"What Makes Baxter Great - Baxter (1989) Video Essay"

Baxter might be the most unique movie I've ever seen. I can confidently say that I've never watched anything quite like it.
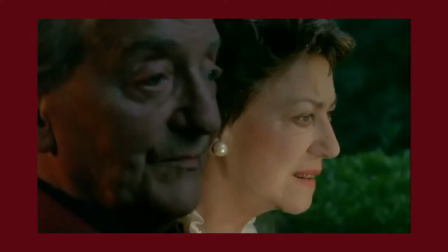[0:11]
This makes me sad because for everyone in my film history class that has no choice whether or not to watch this, I'm literally about to spoil a ton of great content for you. Sorry.
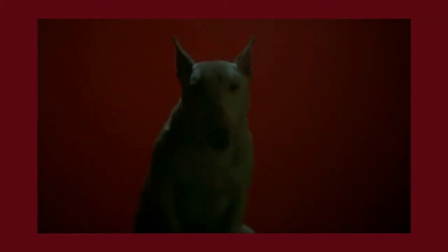[0:22]
Anyhow, it was made in 1989 and was directed by Jerome Boivin who directed such classics as Barjo and other stuff.
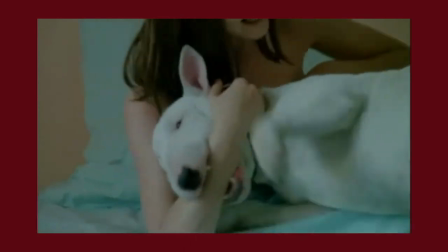[0:34]
This film revolves around a sociopathic and slightly horny bull terrier named Baxter who decides to tell you about his life and his different owners.
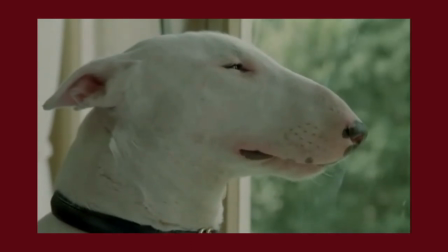[0:41]
We can hear his thoughts in the form of monologues read in a super creepy voice. Seriously, just listen to this.
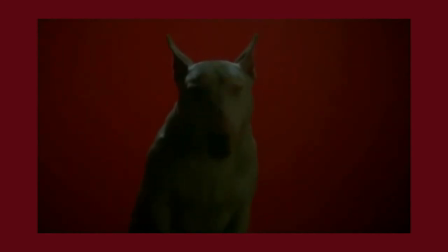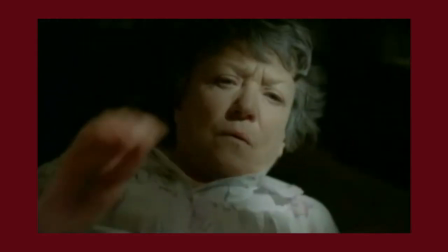[0:58]
Weird, right? Needless to say, this is a very stereotypically French film, however, that's definitely not a bad thing.
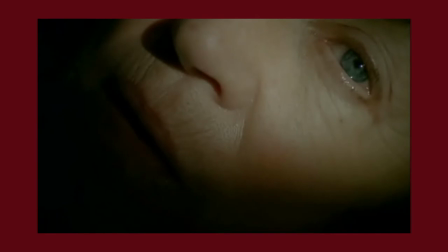[1:05]
It's really cool to see oddball movies like this because I know it's something I would never see being produced in America and I think it's so cool that it exists.
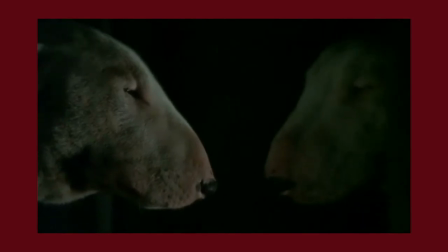[1:13]
I mean, a film that explores the nature of a human's relationship with dogs in a way that isn't totally fluffy or a coming of age adventure.
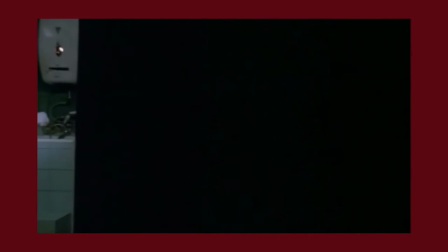[1:21]
That's completely unheard of, which to me makes it a must watch. Not to mention the story is being told by Baxter, a dog who was merely an observer of humans.
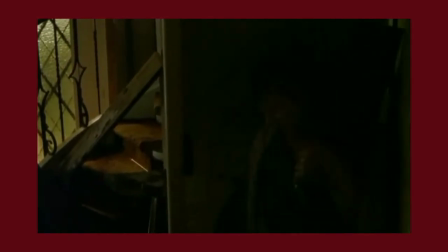[1:30]
He's a voyeur to our world and has zero understanding of human emotion or decision-making, and Jerome Boyvin always keeps this in mind.
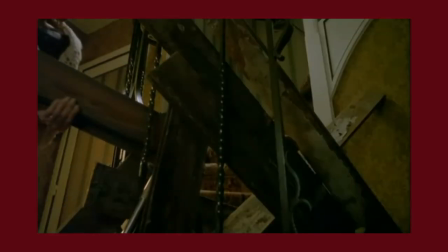[1:37]
Every action is objective to him and either benefits him or inconveniences him.
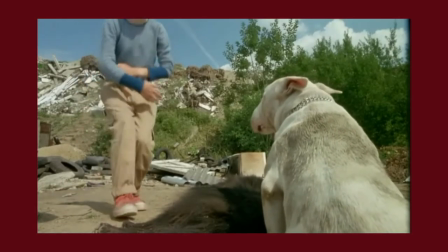[1:42]
I could go on and on about the themes and writing in this movie, but I need to get on to how three elements of this film support the themes and writing. Those would be the sound, the narrative structure, and how both of them come together and add to the mise-en-scene.
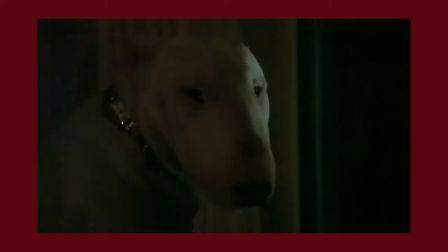[1:55]
Let's start with sound. If I'm being completely honest, not much about the sound really stuck out to me.
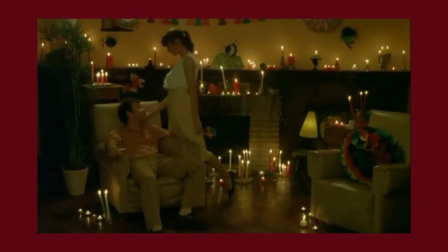[2:04]
No consistent patterns of music or sounds that reflected the story, but there were a couple moments that piqued my interest.
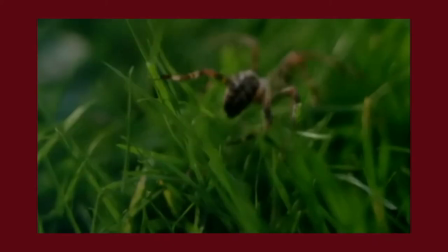[2:10]
The first being the sound of nature. Baxter expresses that he's only happy when he's outdoors.
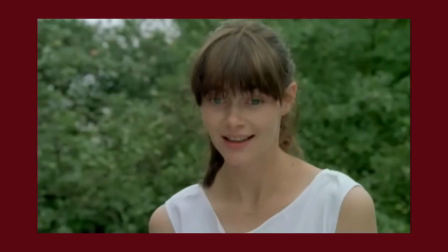[2:15]
There's a moment when he's with his second owners who are much more fair and loving than the first and they're outside.
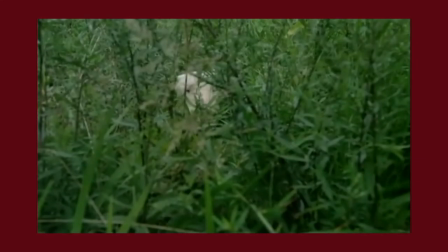[2:21]
It's a very surreal experience for Baxter because he hasn't felt this kind of connection to an owner in his entire life.
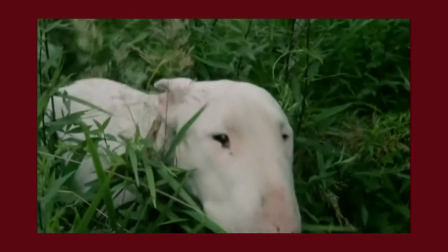[2:28]
He's walking with her around the field and it's just peaceful.
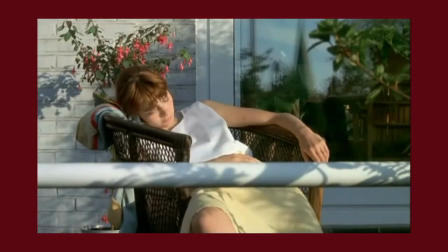[2:31]
The wind, the bugs, the birds, the leaves, they're all audible in the scene because Baxter is happy. The next example is the polar opposite of peaceful.
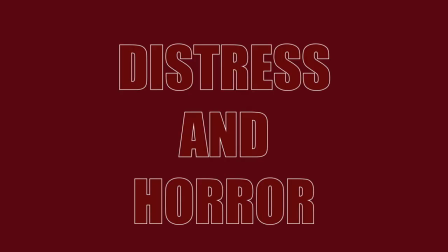[2:43]
It is utter distress and horror.
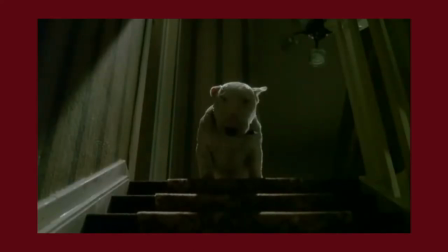[2:46]
There's a moment where Baxter is under extreme stress and he begins to hear the sounds of dogs barking, hollering, and whimpering.
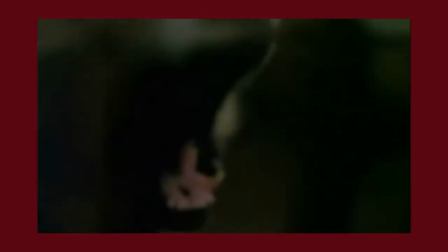[2:53]
The context of the scene I'll explain later in the video, but this moment really startled me.
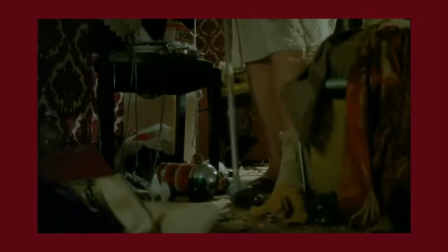[2:59]
Not only because of a big character moment, but it makes you think about dogs in a different way.
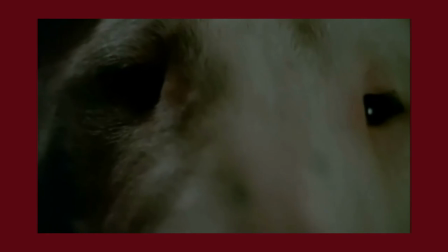[3:04]
It makes you sympathize with pain they may have felt in the past that they aren't really capable of understanding.
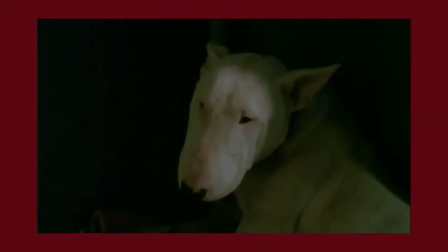[3:10]
The sound of angry, scared, or hurt dogs is one that no one likes to hear but this film utilizes it to draw out some relatability from Baxter's character.
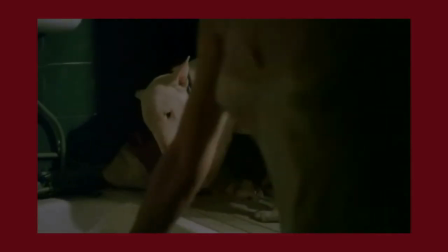[3:18]
This makes the movie take a deeper tone. This is the climax of the first story Baxter tells and it would move on to the next soon after.
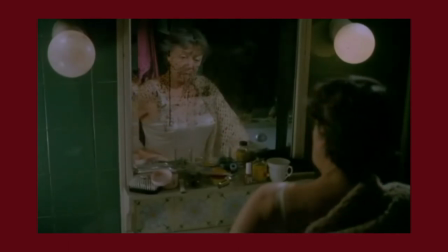[3:27]
This film takes on a narrative structure that's almost sort of unusual but makes sense alongside the choice of writing a story that's almost episodic.
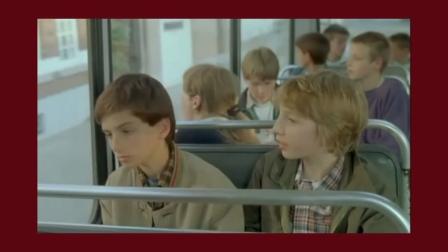[3:36]
The story is told in three acts that are separated based on who Baxter's owner is.
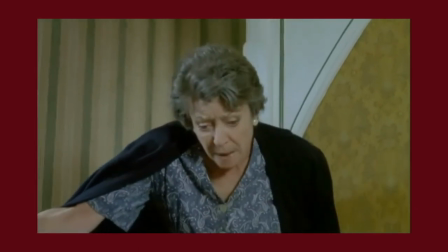[3:41]
The first is called My Life with the Old Lady, and it establishes not only the beginning of Baxter's story, but also how the film decides to write a dog's thoughts.
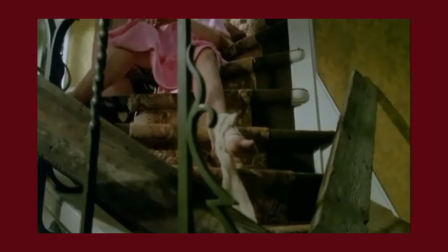[3:49]
The second is called Happy Days, and takes place directly after the first act.
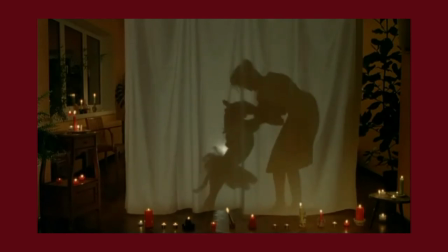[3:53]
This goes deeper into the exploration of a dog's attachment to their owners and their firm hatred of change.
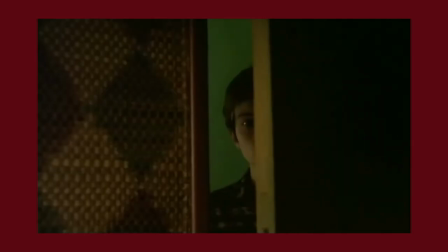[3:59]
The third is called A Human Who's Just Like Me, and introduces an owner that thinks similarly to how Baxter does,
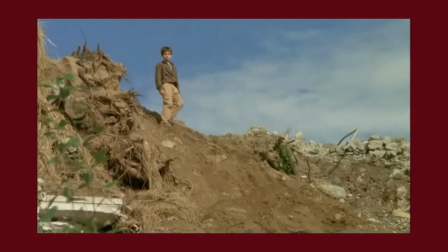[4:05]
violently, objectively, and with little concern for others. Each act is teased in the act prior to it as well.
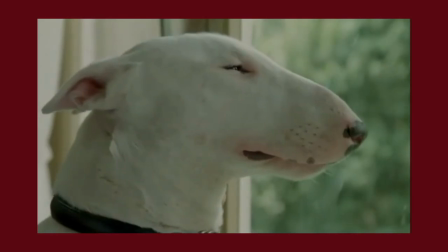[4:12]
In act one Baxter watches out of an attic window of the old lady's house towards the woman who will be his next owner.
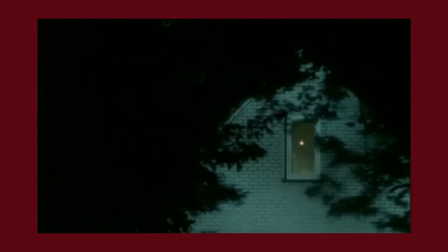[4:18]
He also listens to her and her husband having sex and speaks about her in a very sexual way
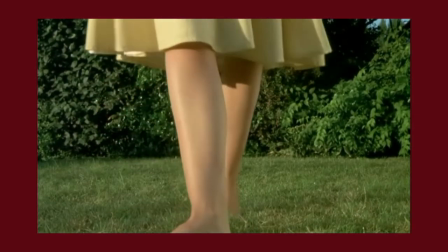[4:23]
that made me thoroughly uncomfortable cuz you know he's a dog.
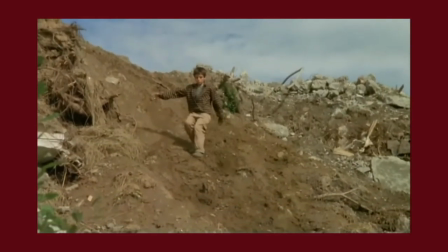[4:28]
They also tease the last owner of Baxter throughout the entire film.
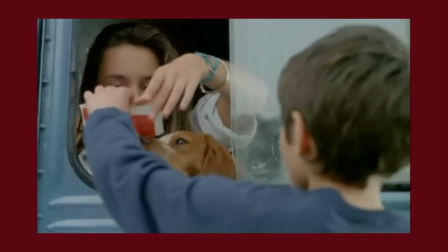[4:32]
He has a dangerous obsession with Hitler and even told his crush she looked like Eva Braun and pulled out a picture of her and Hitler that he just happened to have in his pocket.
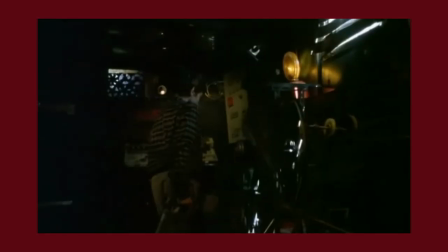[4:40]
If that isn't a red flag, I don't know what is. But he has a really cool mini bunker in a junkyard by his house.
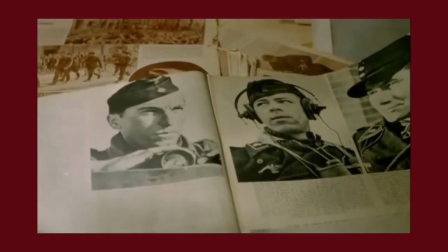[4:49]
These small moments of character development serve as foreshadowing to the danger this boy poses to the story.
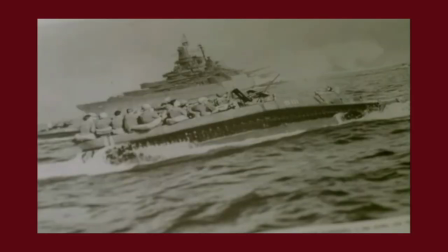[4:54]
What I love about the structure is how differently each act chooses to develop Baxter.
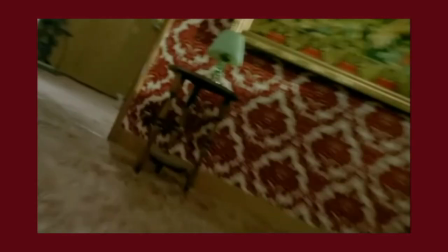[4:59]
It takes different problems that could confuse a normal dog and throws them right at Baxter through the story.
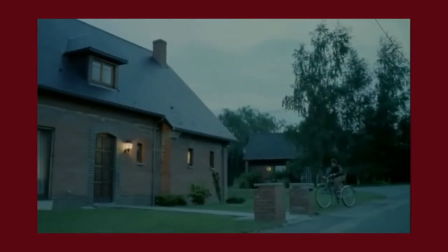[5:05]
It's a really good way to include a lot of plot elements within a short runtime of only 83 minutes.
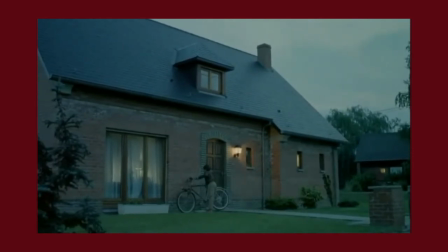[5:11]
It was a really effective technique and served the story as well as the mise-en-scene. Mise-en-scene.
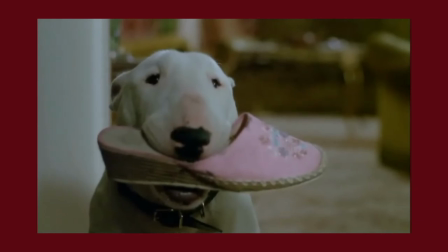[5:18]
Mise-en-scene. This is because a dog's life is very short so it makes sense that things would move quickly and abruptly.
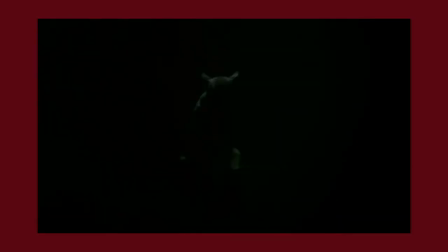[5:24]
It not only works in that aspect, but the quick pace this movie sets makes the slow and methodical monologues from Baxter even more engaging.
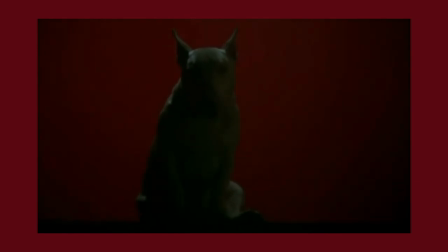[5:34]
Part of the mise-en-scene I really wanted to talk about was Baxter's monologues. They do something really interesting with the cinematography here.
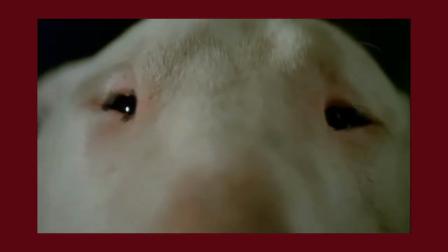[5:41]
They do an extreme close-up of Baxter's eyes. In other films, this would be a technique to show humanity, or a lack thereof.
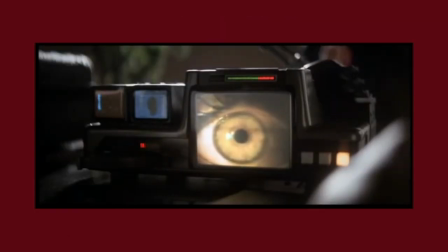[5:48]
Like in Blade Runner, we learned that the eye is the key to distinguishing a replicant from a human. Now, it is being used on a dog.
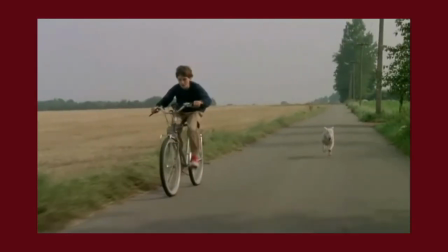[5:55]
Why? Because it makes Baxter more human to us.
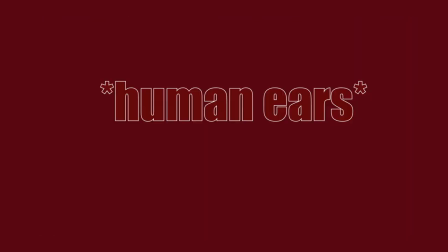[5:59]
Even though he lacks a nose, eyebrows, and ears, making us look directly into his eyes makes us listen to what he's saying.
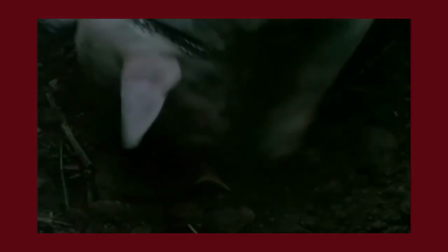[6:05]
We focus on this dog who spills his guts to the camera and we look at him as more of a character rather than a cute dog all because of his eyes.
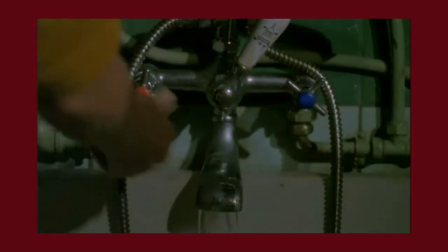[6:15]
There was a moment I talked about earlier where Baxter begins to hear dogs barking and howling and I'll elaborate on that more right now.
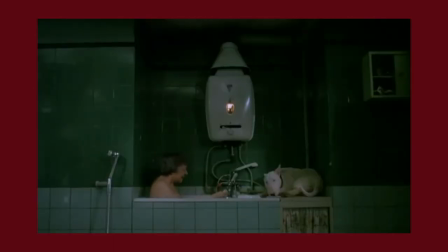[6:22]
Baxter was having a PTSD episode.
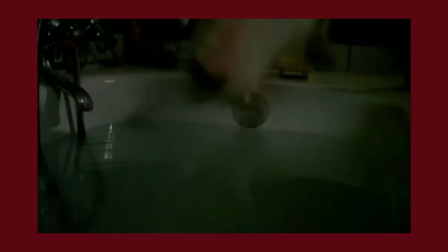[6:24]
His first owner, the old lady, tries to bring him into the tub with her, which triggers a warlike flashback from his time in a dog pound.
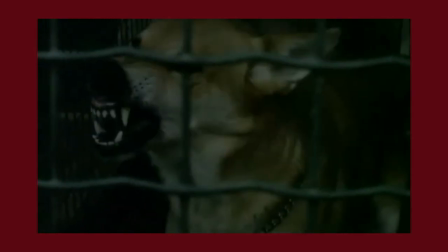[6:32]
This sequence is very quick and doesn't last long, but I found it very, very intriguing.
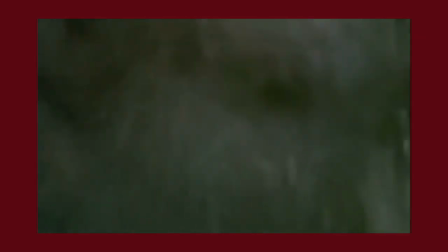[6:38]
It seems that what Boivin was trying to do was make Baxter more human than dog for the sake of relatability.
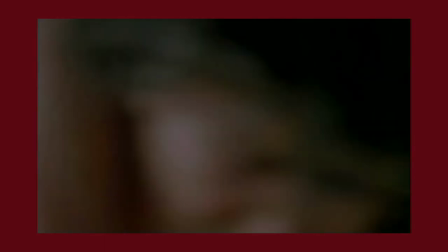[6:43]
This could have been overdone, but I think he actually made a really great choice here. PTSD is a very human problem.
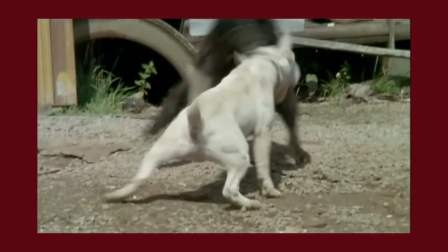[6:50]
Memory can be a horrible thing sometimes. And during Baxter's episode he says that brought back images from the past
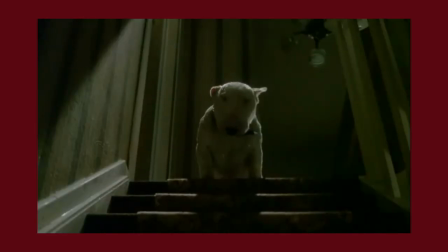[6:57]
when the present is unbearable you can't fight back unnatural thoughts this
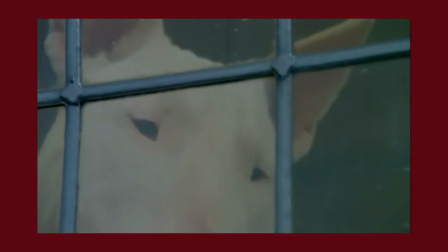[7:02]
to me was the best moment of character development for a dog that I've ever seen
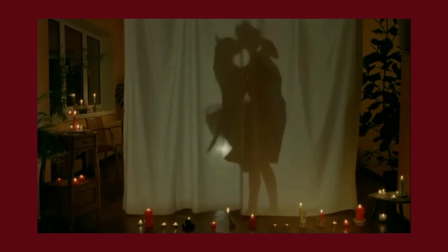[7:07]
Baxter is not just a dog anymore he's a three-dimensional character that has
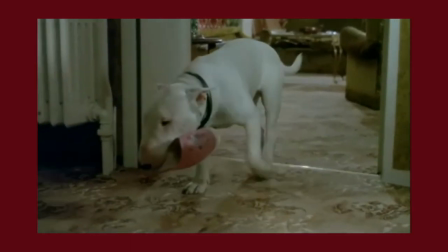[7:12]
a traumatic past that he is not able to overcome this is why I love this film sure dogs are cute but in films,
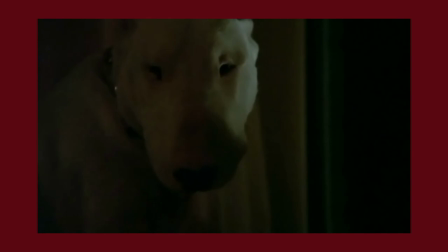[7:21]
they're never interesting. They're just dogs.
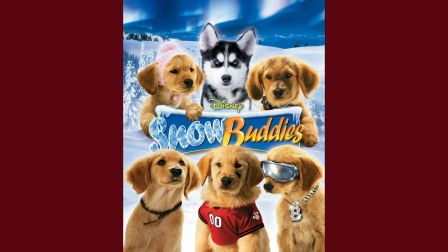[7:25]
Sure, sometimes they play basketball or go on an arctic adventure, okay, but I've never seen a dog up to face his traumatic past head-on. It's completely original and I love everything about it. If you haven't yet, please go watch Baxter. It's worth it.